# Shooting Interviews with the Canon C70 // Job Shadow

Hey, how's it going, everybody? I just wanted to come out here and share with you a day in the life of a shoot with a multi-video production. So basically today what we're doing is we're not just filming one video. We don't just come out on set and film one video for one price. What we try to do is set up and establish multiple videos to accomplish multiple goals. When we're trying to think about what is the trajectory of the business and what are they trying to do, there's different types of videos that we can do to establish those goals. So today what we're doing is a brand film and 3 testimonial videos. So this is a perfect example of when we can come in and knock out 4 different videos all in one half day. It's not even gonna take us the entire day. And what we can do is use those as marketing content on the website. So what you're gonna see is we're actually just in a local residential home. We're not using a studio, we're not using a big office space, and we're using one camera, the Canon C70. We're gonna shoot high quality video. We're gonna set up all our own lights. We're gonna basically transform this house into our own little personal studio. And we'll show you behind the scenes of what that looks like inside. But I just kind of want to give you a general idea of why we're here and what we're doing.
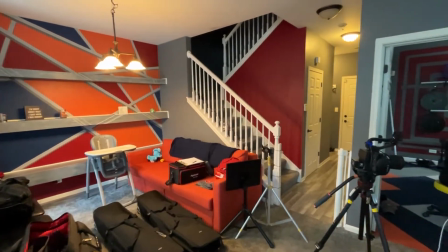1:07 I just wanted to show you the setup real quick that we had for all of the interviews. So the C70 we had set up over here.
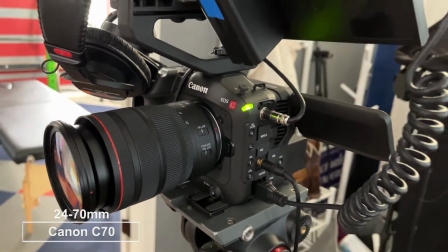1:13 It's a 24-70, but what I had is it zoomed in. I have it far back from the subject.
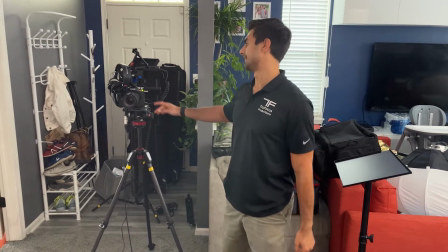1:18 So we're looking at close to about 6 or 7 feet. That way I could go on the 50mm, which is closer to what the human eye sees.
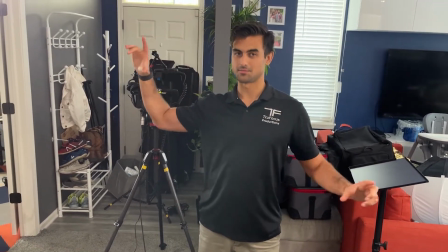1:26 For interviews, it's a great, perfect framing for the composition. Right over our heads here, we would have the key light.
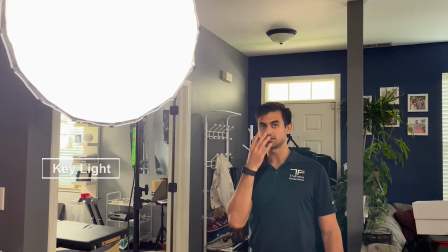1:32 The key light is what's really giving all of the fill on the face. Then over here, we have the main fill light on the side.
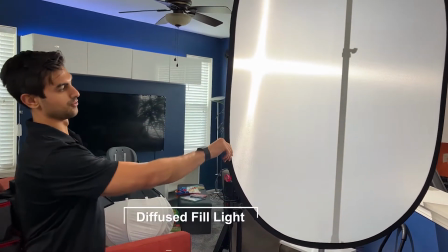1:38 This light is going through a big diffusion.
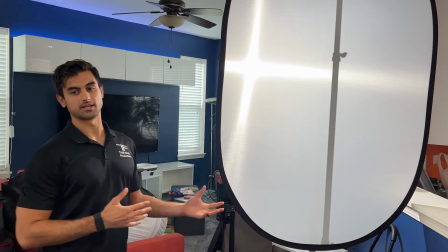1:42 So this is diffusing to the background, being able to showcase over here we have a plant.
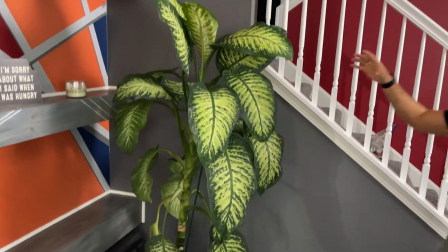1:48 Otherwise, the background and the plant is really dark.
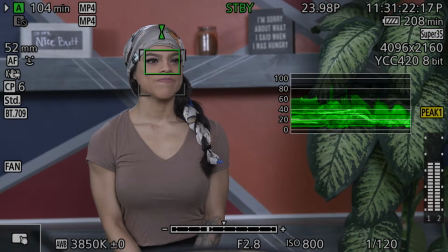1:52 If you just look, we'll show you an image here with just the key light, and then adding in that side fill really shows off this background.
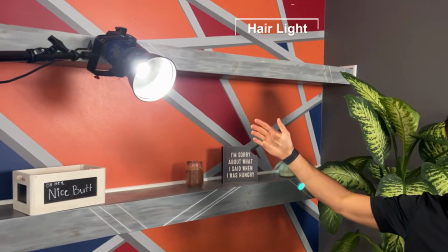1:59 Thirdly, we have the hair light, which we adjust. It's a nice kicker to the back.
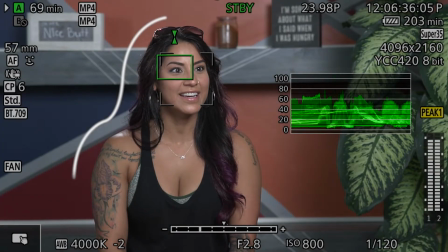2:04 It really shows a nice lining along the side of the body and really makes the depth of field look a lot more than it actually is in the framing.
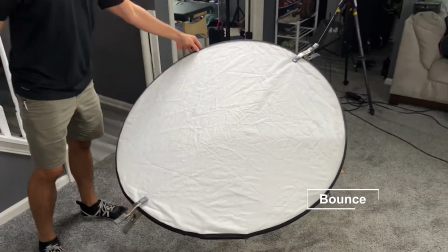2:13 And then over here, if you look, we have a bounce right here, which that key light is bouncing right into this reflector,
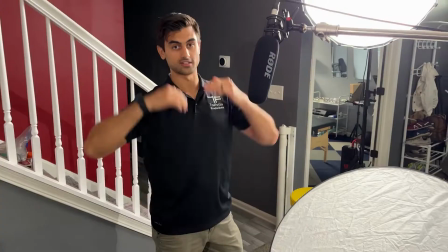2:22 which also lifts up the shadows on the face so that you're able to get a more flat look for the overall picture. Just the chillest dog ever. We're gonna say goodbye to Miss Tuna Fish. We're dog sitting, but we have a video shoot to do today with Josh, and we're doing a bunch of videos with brand film, testimonials, you name it. We're trying to get his brand out there online. So I want to show you guys what that process looks like to do one shoot day in less than 5-6 hours and put together 4 or 5 videos of content that he could use for his marketing strategy throughout the year. Come on.
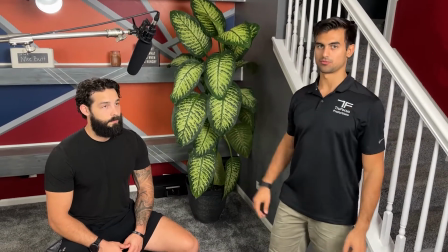2:58 So real quickly, I just wanted to point out that all 3 of the lights in this 3-point lighting setup are about 5 to 6 feet away from Josh here.
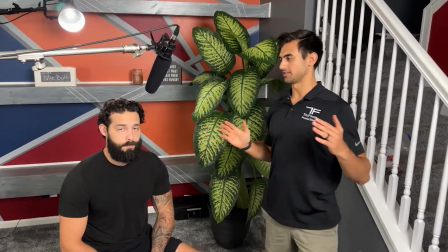3:07 And the main reason for that is we don't want the lights to be too harsh, but we also want to fill the area.
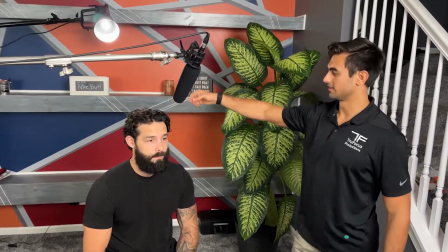3:12 So this backlight, which is also his hair light, is also creating a nice rim along his shoulder line.
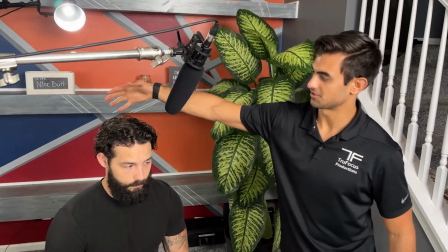3:18 And then on the top here, you can see that it's also highlighting all of his hair.
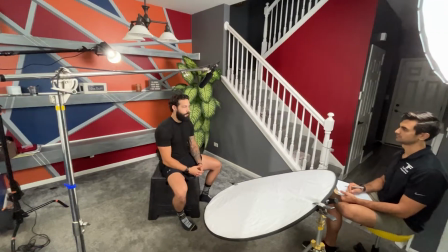3:23 So he's actually sticking out and popping from the background a lot more. We only have about 3 feet of space from the background.
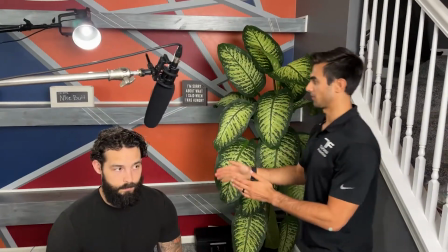3:30 So we really need to create more and more depth as much as possible.
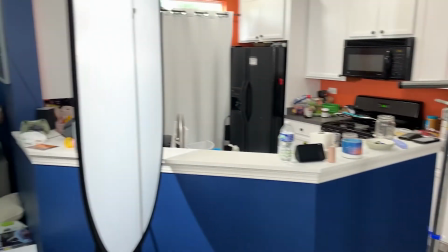3:34 And then by using diffusion, we're also allowing ourselves to pop out the background from the plant
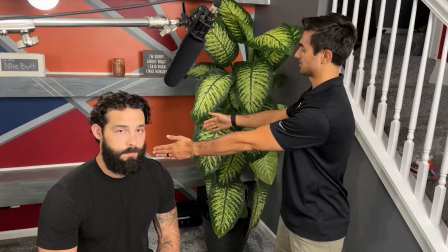3:41 so that we're showing more of depth from the subject from the object, but also from the back wall.
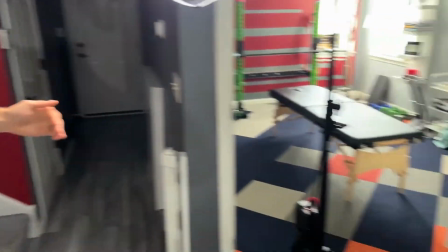3:48 And then if you look over here, our camera is about another 6-7 feet away from Josh in
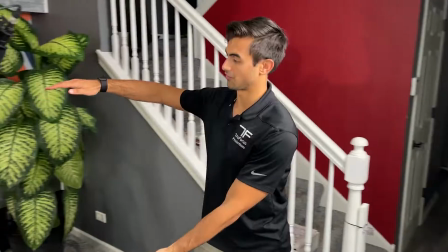3:55 order to create a 50mm look so that he has a framing that is about waist to the top of his head,
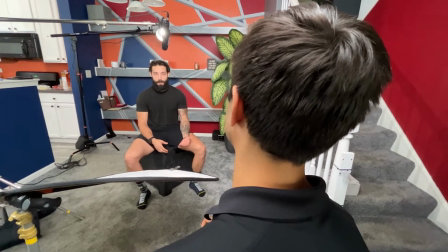4:01 which creates a nice composition for what you're seeing in the image we'll show here. So right now I'm putting a little bit of matte on our subject.